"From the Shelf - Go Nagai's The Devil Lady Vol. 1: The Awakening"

Pull up a chair, and I'll talk with you of film and animation, both old and new.
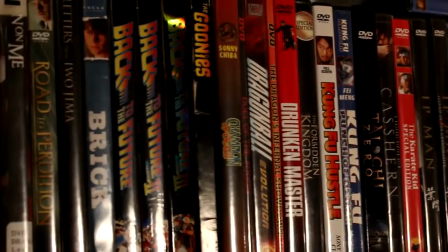0:20 Many to choose, many to see, but some I've yet to peruse.
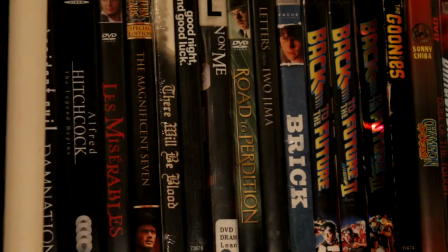0:29 There's so much to see in this great world of ours, be they classics homegrown or gems from afar. So join me, friend, and I'll show to you films and animation, both old and new. So much to see, so let's start the show. Sit back, enjoy yourself. The show can't watch itself. Let's bring one down from the shelf. I don't think I made that great of a choice as to what to review for this first episode. I mean, don't get me wrong, I've got nothing against Go Nagai. I understand that a lot of his work influenced the manga and anime industry into what we know it as today, especially with more influential series like Mazinger Z and Cutie Honey. However, any complaints that could be rectified by reading the manga are thrown completely out the window because TMS, Tokyo Movie Shinsha, I think that's what it stands for, feel free to correct me. Anyway, the studio that adapted this into an anime decided to tell their own story completely separate from the manga, save for two, well, more 1.5 characters. Now, like I mentioned in the video introducing the series, I'm limited to what I have, so I only have the first volume of The Devil Lady, and so I'm going at this review with this question in mind. Do these 5 episodes that are on this first volume make me want to watch the rest of the show?
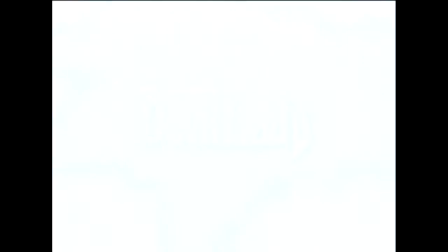1:52 Let's start by taking a look at the intro to the series. First off, I really like the music.
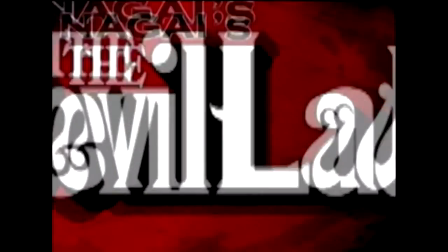1:57 The heavy gothic choir and orchestra set the tone that this is a dark horror series, and some of the imagery does a good job of reinforcing that.
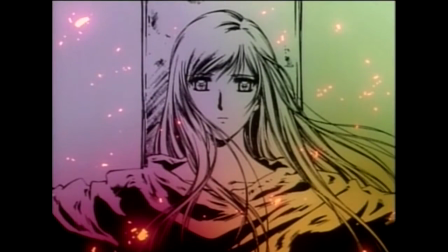2:05 However, the way the intro is edited bothers me. Now, I'm not just talking about the edits that ADV put in for the credits, since I have a separate set of issues for those,
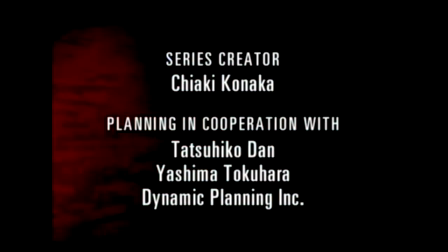2:14 but rather, the overall pace of it just seems off. It shows an image, then cuts to black, and then another image.
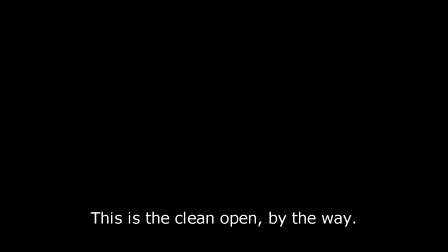2:21 There's nothing wrong with that sequence in and of itself, but it's just that there doesn't really seem to be a clear rhythm when there should be.
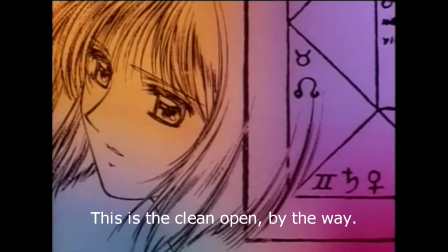2:28 Some moments they hit it, but others not so much.
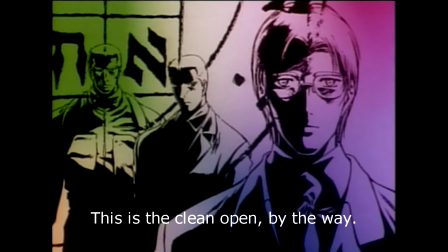2:31 I understand you want time for the credits to be read, but you can still accomplish that while maintaining the flow of the sequence, like so.
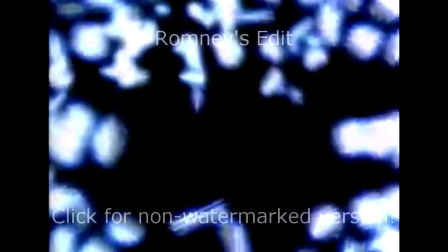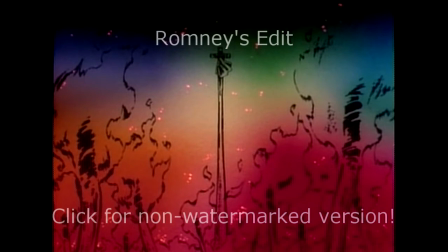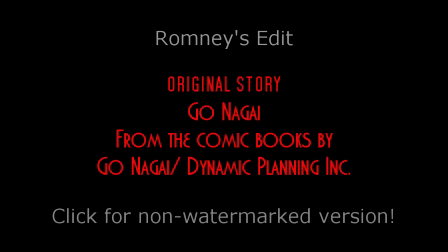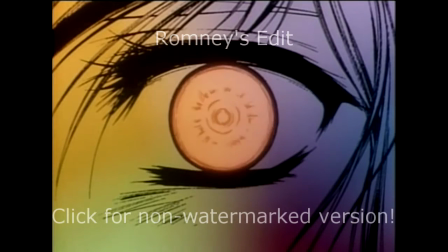As for the ADV edit, the whole black and blood spatter with random movement in the background, that doesn't really work for me. It just felt like they thought, oh, well, this intro doesn't have anything really exciting to really grab the audience attention, so let's just throw that in there to make it more exciting, even though I don't think this ever actually had any TV airings in the US, and we'll probably see why later. Really, the whole additions they made, it just comes across as visual clutter.
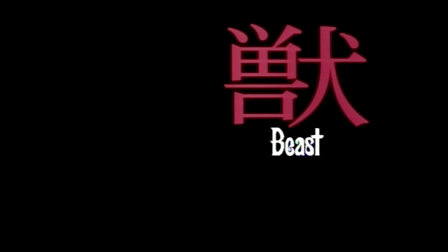3:28 Our story begins with episode 1, Beast, where we meet June Fudo, a successful fashion model.
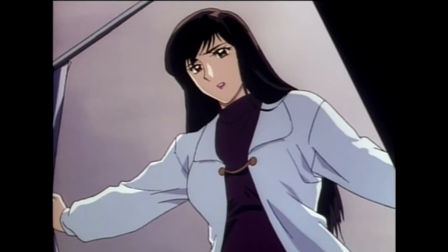3:33 Right off the bat, we get a fake-out scare within the first minute. Why? Nothing's been established yet.
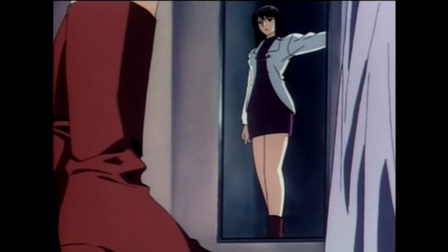3:39 What, did they think the audience would forget that this is a horror series within the first minute of the first episode?
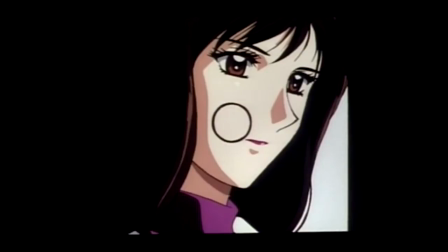3:44 Anyway, we see June as she goes through the motions of her day,
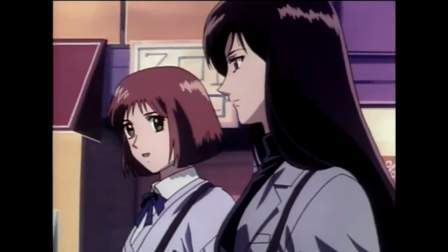3:47 showing moderate dissatisfaction with her life as seen by this exchange with her friend Kazumi, a high school student working as a teen model.
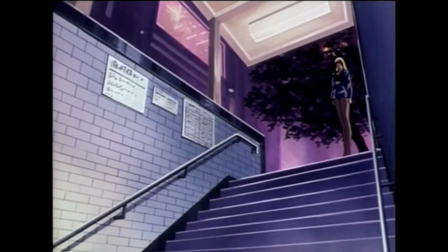3:53 At the same time, June just can't shake the feeling that she's being followed.
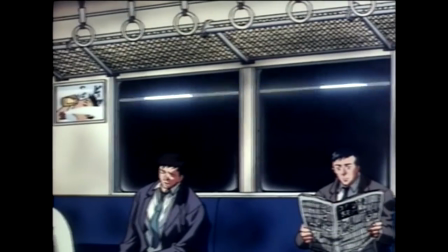3:57 Just to drive the point home about June's dissatisfaction, we get this brief throwaway scene.
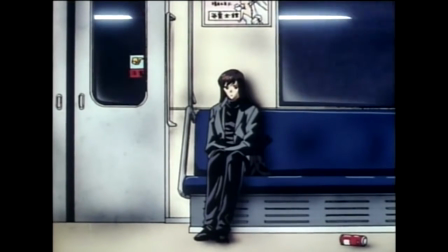4:03 Now, I'm bringing it up for 2 reasons. One is that the series has the tendency to do the whole words from a previous scene that are still in the main character's mind cliche,
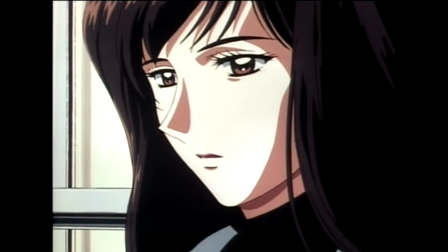4:11 but the problem is that it uses lines of dialogue that the characters didn't actually say.